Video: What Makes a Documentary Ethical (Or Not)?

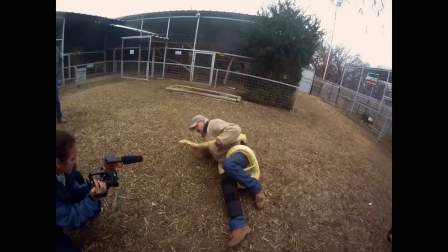Similarly, Tiger King has been critiqued for presenting some of its characters as sort of sideshow attractions.
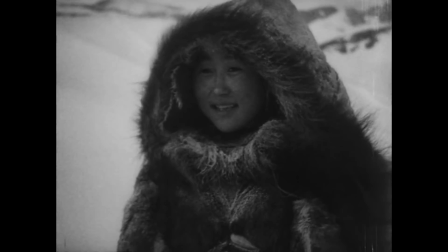In the case of early travelogues, some have also been deemed downright inaccurate.
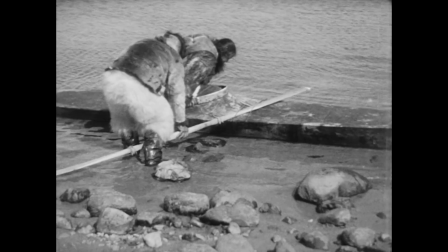For example, director Robert J. Flaherty, in his seminal 1922 film The Nook of the North, had his Inuk subject reenact customs of his ancestors.
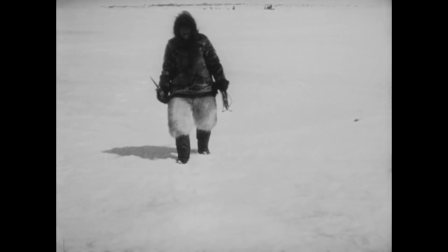That meant, say, hunting a seal with a harpoon, though the tribe had long since switched to guns.
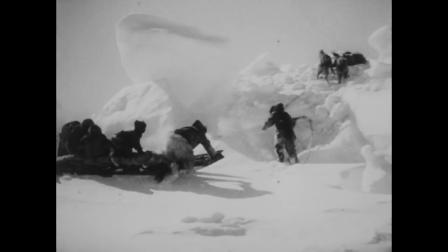Reenactments would remain a staple of the documentary genre.
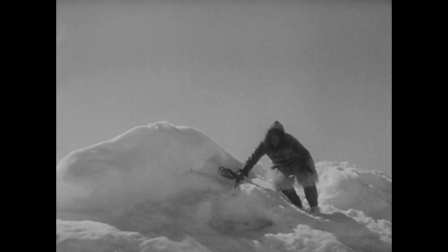That's mostly because cameras were too big and cumbersome to lug around, so documentary shoots had to be meticulously planned.
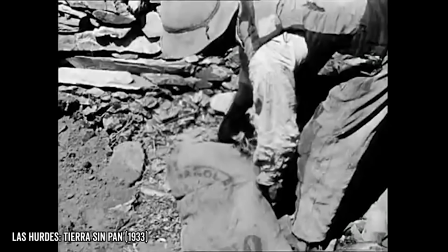These early documentaries were expository expository in that they presented a specific point of view.
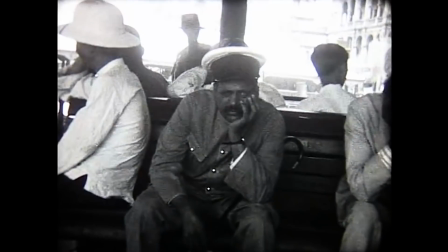And as documentary developed, expository films remained king. This was because many early documentarians mostly saw themselves as doing a public good.
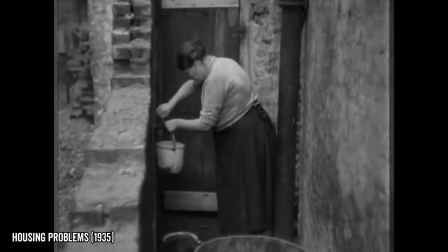They focused on bringing attention to social ills like poverty, and in the process, they wanted people to know how they felt about those social ills in no uncertain terms.
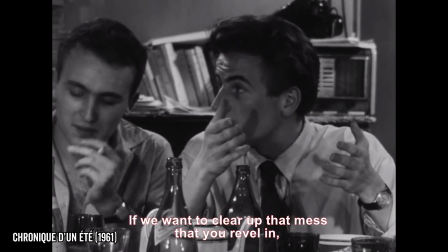But that was about to change in the 1960s. This era brought portable cameras, and with it, cinema verite.
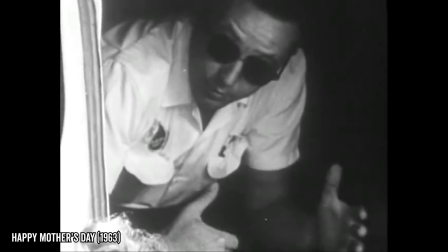These were observational documentaries that captured moments as they happened rather than recreating them.
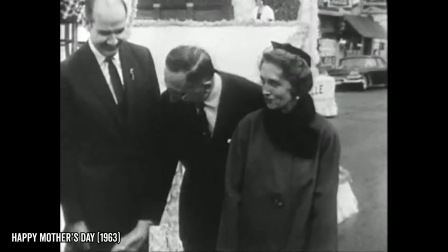These films suggest a greater amount of fidelity to what is actually happening in real life at that moment as compared to reenactment-heavy docs.
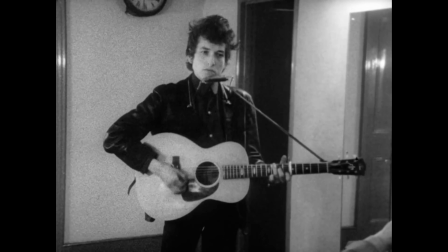A famous example is the Bob Dylan documentary, Don't Look Back.
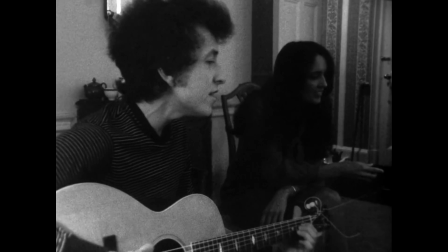The film intimately records the artist's journey on tour without comment, letting the audience come to their own conclusions about who Bob Dylan is.
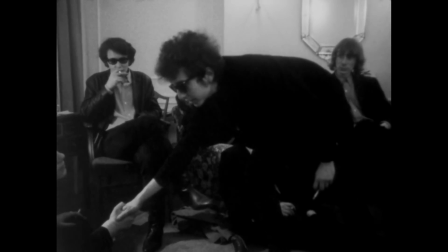As with certain moments of Tiger King, observational documentaries give us a sense that we're a fly on the wall witnessing true events objectively depicted.
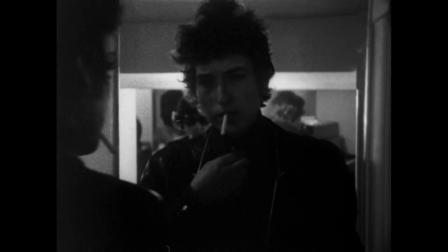As cinema verite took over the field, ethical considerations started being more widely discussed, according to scholar Kate Nash.
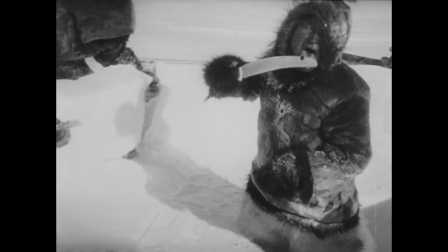See, while expository film does make an argument and present a point of view,
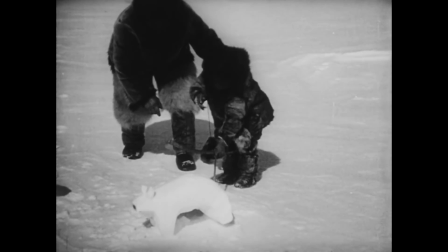the frequent use of reenactments and narration still suggests a sense of separation from the real-life events.
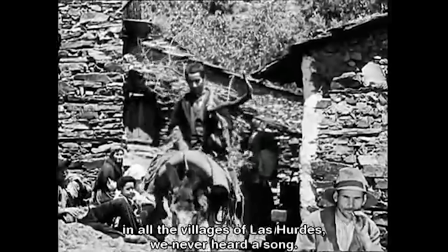Détail curieux, dans les villages des Urdes, nous n'avons jamais entendu une chanson.
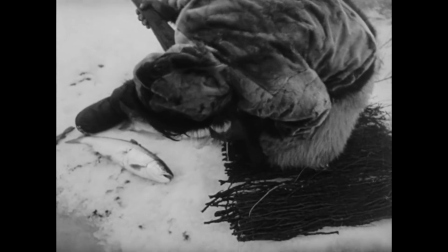That is to say, you know you're seeing the filmmaker's perspective on reality. In contrast, observational documentaries seem to actually capture reality.
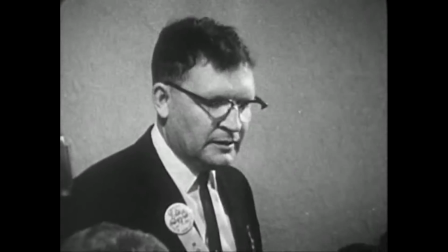Of course, even observational documentarians have to make narrative and perspective-changing choices.
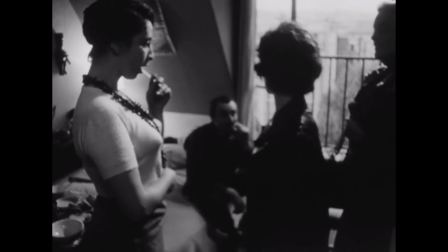What to film, how to film it, and which shots to include.
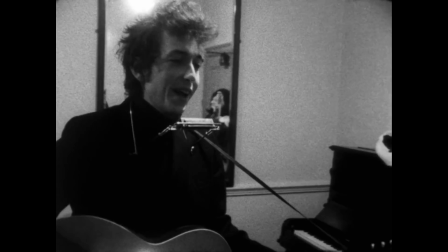But by presenting apparently neutral slices of life, cinema verite can risk making people forget about the inherent subjectivity of filmmaking. Now, as documentaries evolved and started showing up more on primetime television, hybridizing modes became more common. And that's what we have in Tiger King. Part expository, part observational.
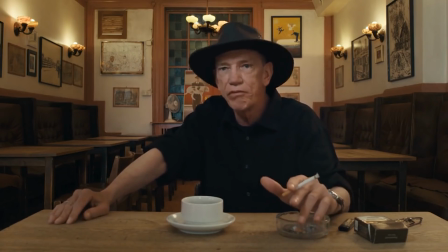While using a lot of the techniques seen in the narratives of expository docs and maintaining a fly-on-the-wall aesthetic feel at many points,
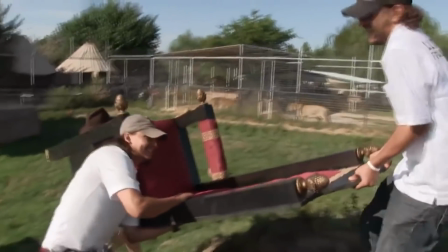the directors are able to have the best of both worlds.
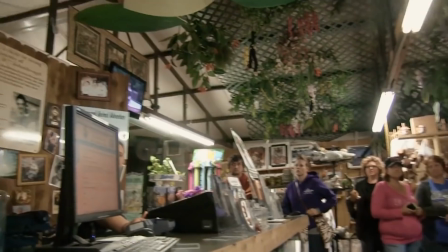They can put together an argument based on their worldview while maintaining some of the sense of reality offered by observational filmmaking.
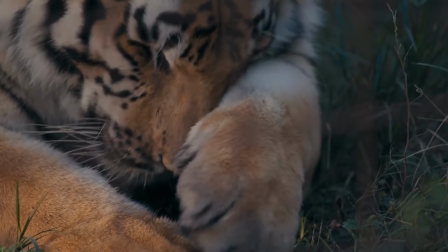So now we understand why Tiger King is so persuasive,
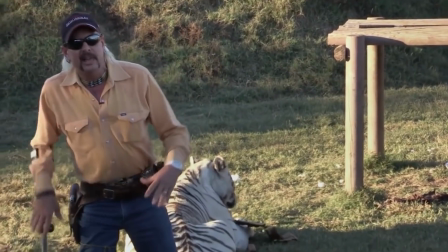thanks to its twin use of the exposition of the filmmaker's opinion and the truthiness of the observational style.
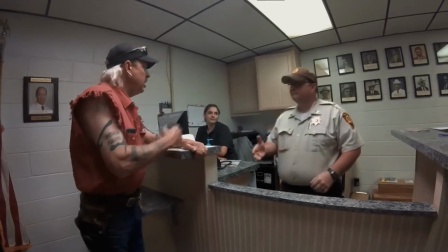So let's look at what this means for the show on a moral level. We think Tiger King's moral questionability comes down to one thing: voyeurism.
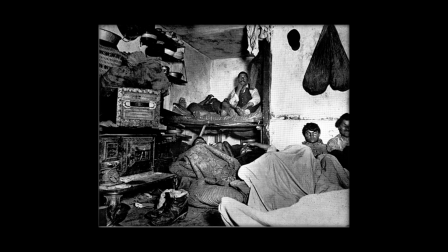Now, voyeurism is nothing new to documentary. It goes all the way back to photography, and a lot of this is class-based.
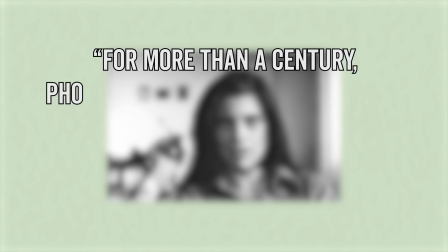Per Susan Sontag, for more than a century, photographers have been hovering around the oppressed,
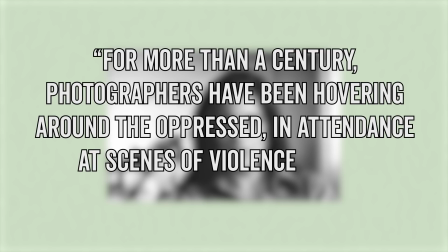in attendance at scenes of violence with a spectacularly good conscience. Social misery has inspired the comfortably off with the urge to take pictures. You might be thinking, isn't it good for people to see photos of poverty so that they know it exists? Maybe. But as Sontag elaborates, there's more going on.
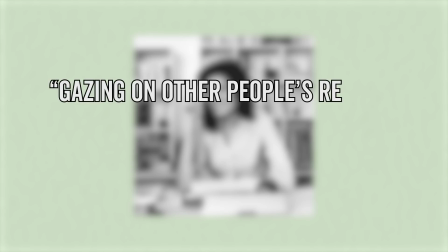She explains that gazing on other people's reality with curiosity, with detachment, with professionalism,
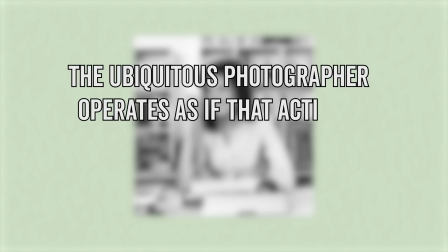the ubiquitous photographer operates as if that activity transcends class interest, as if its perspective is universal.
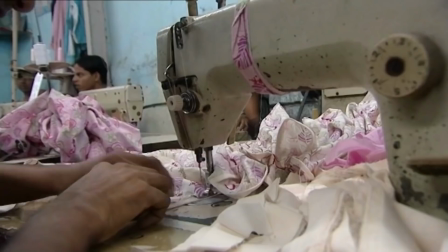Even in the best of cases, this process and perspective can be objectifying, resulting in what has been called poverty porn.